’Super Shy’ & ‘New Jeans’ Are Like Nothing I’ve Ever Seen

They're doing such a good job of keeping the locations fresh.
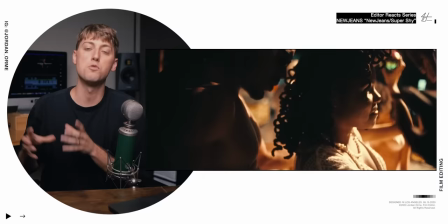(20:30)
A huge problem that music video editors run into is they use too much footage too early and then they don't know what to do at the end.
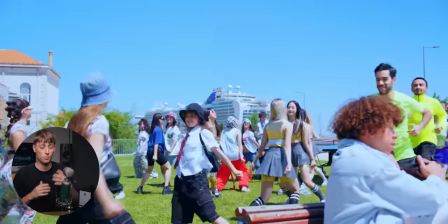(20:36)
We're at the very end of this music video and we're still introducing new scenes, keeping everything super fresh and the best place to introduce a new location is at the beginning of a new phrase. So like a new bridge, a new chorus, and that's what they did right here.
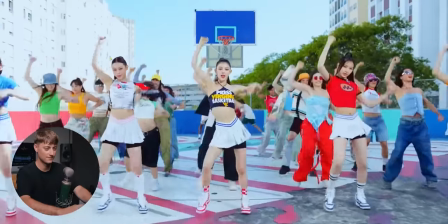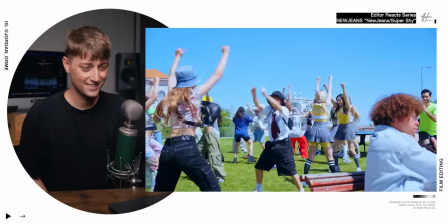Like what- what are some of these shots, bro? These shots are stuff that I would never think to do.
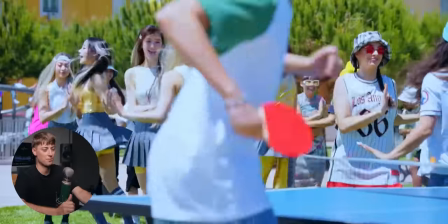(21:06)
They literally just set up some long lens cameras covering the dance and probably just let them run like this is like traditionally not a good shot but
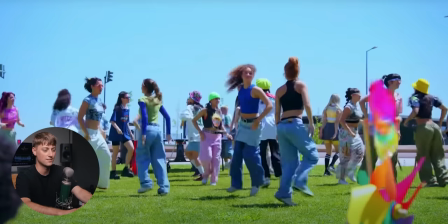(21:14)
they just threw it in there even this one too it's like behind the dance it's like on the complete wrong edge and that's why i love
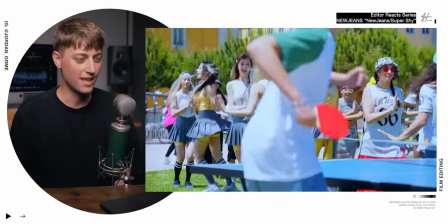(21:22)
it too so if you want to replicate this just set up some long lenses facing the dance
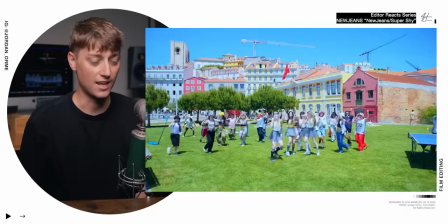(21:30)
and you got it another
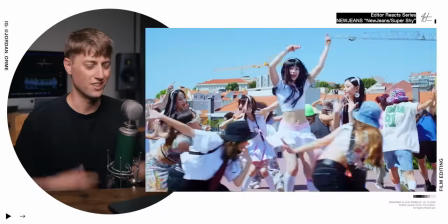(21:37)
location like see what i
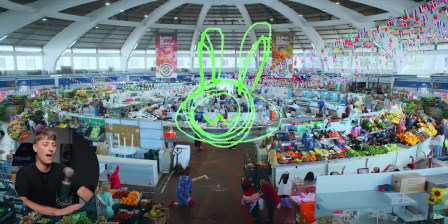(21:43)
Oh, okay. I literally thought that because this shot was so wide and just so noisy that you couldn't see what you were supposed to be looking at. So they're like, okay, we're just going to, you know, solve that problem creatively by adding a little circle animation.
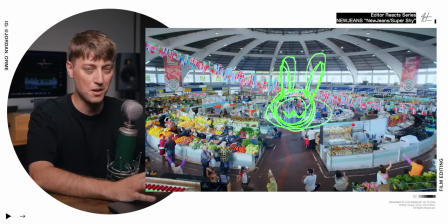(21:56)
So you can see where new jeans is. But as they kept cutting back to this shot, it slowly morphs into a bunny.
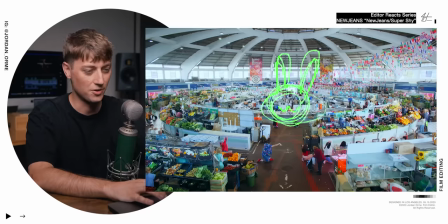(22:03)
So creative.
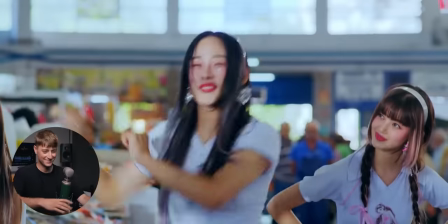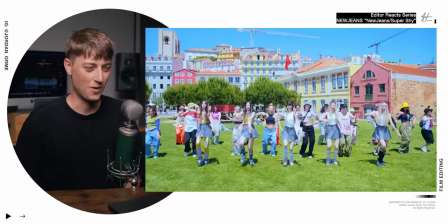(22:11)
They're just casually playing chess while this huge dance party is happening.
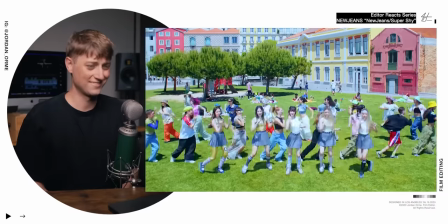the walk it's too good jesus loves you i love you guys peace